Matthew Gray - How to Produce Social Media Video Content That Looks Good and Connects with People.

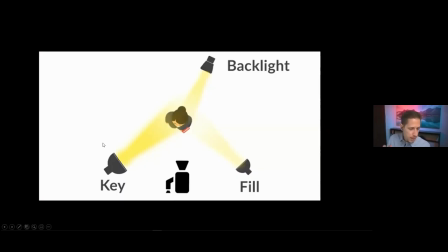(37:01)
So in a perfect or, you know, in a ideal scenario, you have a key light, a fill light and a backlight that gives you everything that you would want. All you really need is a key light.
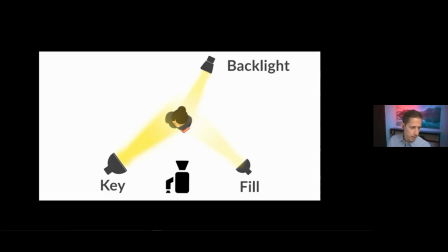(37:15)
And again, you can do that with a light. You can do that with a window or a lamp. Now, the position of the lights. the position is going to be based off of what um what shape you want to create on the person's face and generally shoot for loop lighting that's like loop lighting or butterfly lighting are probably your two most standard lights or lighting
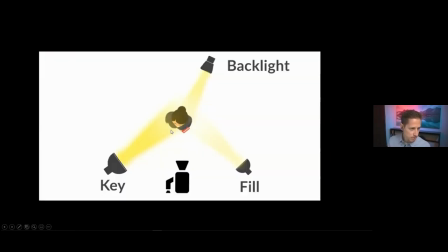(37:38)
um shapes on the face and you want to have the light just off to about 45 degrees for for loop lighting and directly over the camera for the butterfly lighting. And you want to have them up because this is obviously a top-down view.
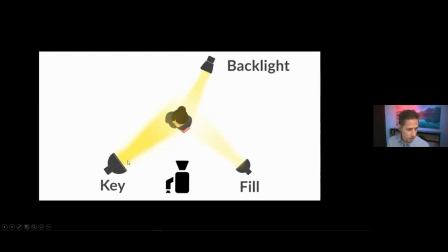(37:55)
You want to have it up about 30 to 60 degrees based on, again, what shape you want to create on the face. If you look at the Rembrandt lighting, the lighting has to be a little steeper. On the loop lighting, it's a little lower. The butterfly lighting is depending on how big of the butterfly you want. What you don't want to do is you don't want the shadow from the nose to touch the lips. Okay. So when you create that butterfly lighting, put it wherever you want, obviously the higher you raise it, the more that shadow is going to get. Also, you're going to start to see a shadow under the eyes, which is not ideal. So shoot for something similar to this, where it's not quite flat. There is a shadow under the nose. It helps create that dimension and shape, right? You can see the difference between these two, where there's some shadow, shadows on the side of the face that helps create dimension. That dimension is something that's typical for people to see in everyday life. And it helped create a more realistic and pleasant video for the people that are watching.
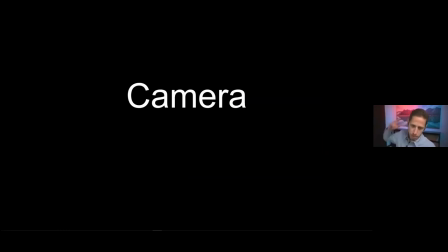(38:57)
All right, cameras, you know, a lot of time people come up to me and they'll say, Hey, what camera should I, should I get? Actually, this just happened to me today. And it's very difficult for me to say, Hey, go get this camera because there's like a hundred different questions I have to ask to really recommend a camera because Because there are so many,
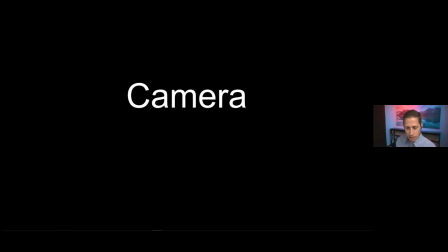(39:15)
and really, the reason there are so many is because different cameras are better for different things. Are you going to be recording yourself? Is it in a small room? Is it in a big room? And are you going to live stream with it? So, you know, is there a person that needs to operate the camera?
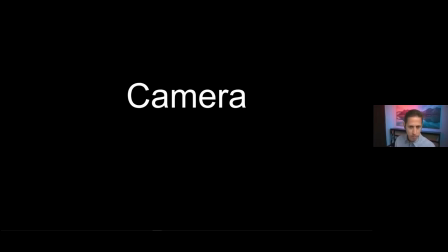(39:34)
Is it going to be a robotic camera? Does it just need to stand there? I want you to take away a couple things because there's a million and one articles you can read on, you know, what camera is right from you. So I'll answer your questions if you have any, but I'm not going to go into detail as to what camera you should be using,
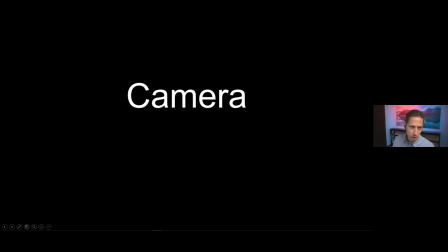(39:49)
but I am going to tell you the most important factor when it comes to the video camera slash lens.
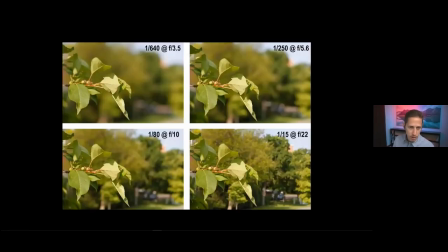(39:58)
And that is the depth of field. Now, if you don't know what depth of field is, depth of field is the amount of the image that's in focus. If you look at this image example that I have in the upper left-hand corner, you can see that there's leaves and they're in focus.
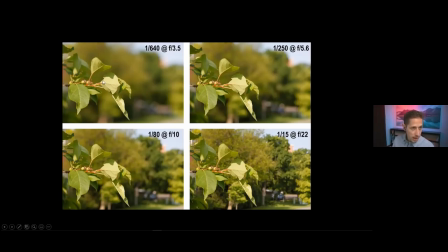(40:15)
The depth of field is very small. And then if you move to the right, it's a little bit deeper. You can see the background to start. It's starting to become more in focus here. It's even more focus and the lower left-hand corner and the lower right. Now you see the trees even more. Now, if you look at any professional video,
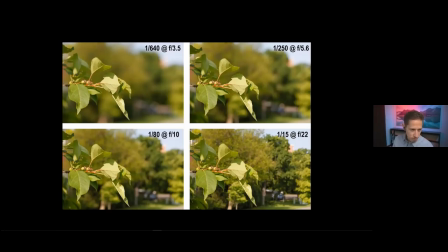(40:35)
I don't care who it is, any professional video, they always have shallow depth of field. It's actually, if you pay attention to how your eyes work, your eyes actually have very shallow depth of field. If you look at something that's very close to your eyes and you try to pay attention to the background, you're going to notice that the background is very blurry.
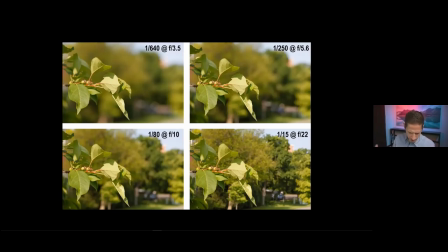(40:55)
And it's good for a couple of reasons. The mind generally perceives small depth of field as pleasant. And it also makes the subject very, very present. It takes away the distraction.